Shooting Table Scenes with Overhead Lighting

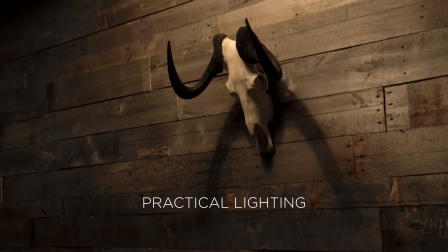4:05 We obviously don't have that shadow problem we had before with the skull,
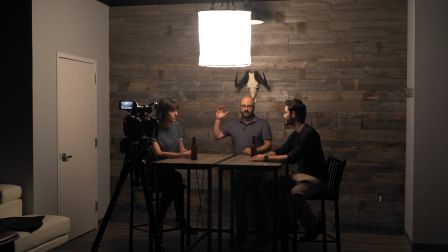4:11 but what I'd like to do is slow that down a little bit. So take a little bit of light off of that. And I can do that very, very easily using the curtains that come with the drum softbox.
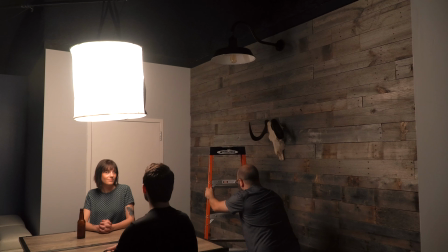4:23 So this is one of the curtains, and they all have Velcro on them. You can attach this to the drum softbox anywhere you want. And I'm just going to go ahead and attach it, excuse me guys, right here onto the back of the softbox.
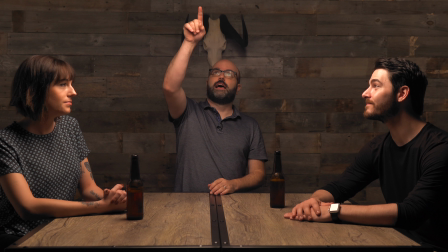4:40 We're going to clear the ladder. We have flagged that light very simply with just one of the 4 curtains,
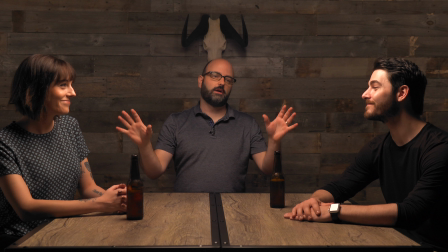4:47 and that now takes some of the focus off of this background and puts more focus on our talent.
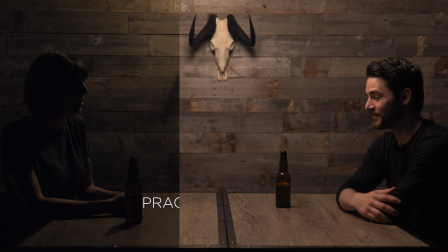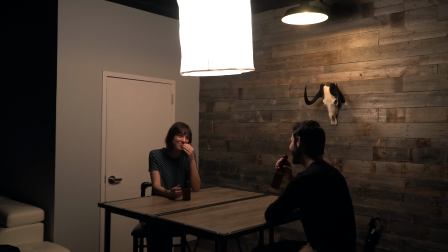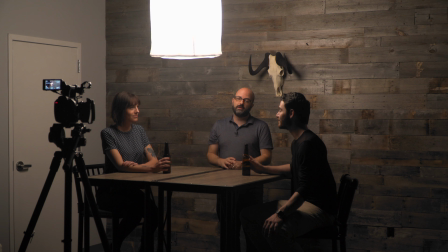5:09 I'm going to show you one more thing here with the drum softbox,
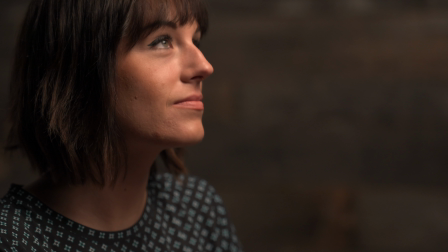5:13 which is going in for singles and how fast and easy we can make a change in terms of the lighting. So right now I have an 85 now on the Hero camera instead of a 30mm.
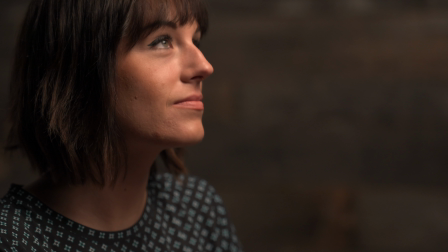5:25 We're going to go in for this single on Lauren, and I just want to make this a little bit more beauty lighting, a little less shape on the right side of her face.
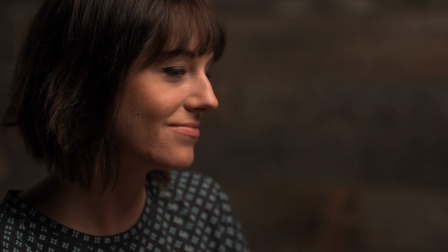5:33 So I'm just going to have that light basically just pan the light out a little bit so it's a little bit more in the foreground and right about there,
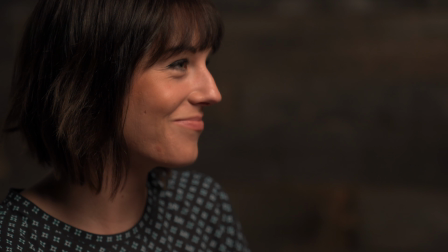5:42 and we can see here that now it's just a little bit more even on her face for that close-up.
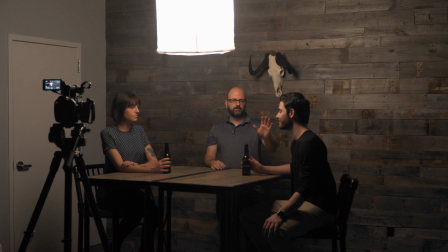5:47 So such a quick and easy change there. I might not do that as much for Corey, but definitely for Lauren's close-up. So there you have it, the drum softbox for the 1x2 and the 1x3 flex lights.
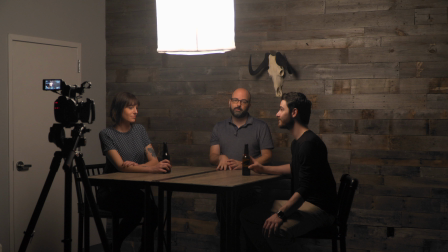6:02 I'm definitely going to be using this in my productions in the future. It's so fast and easy to set up. Thanks for watching.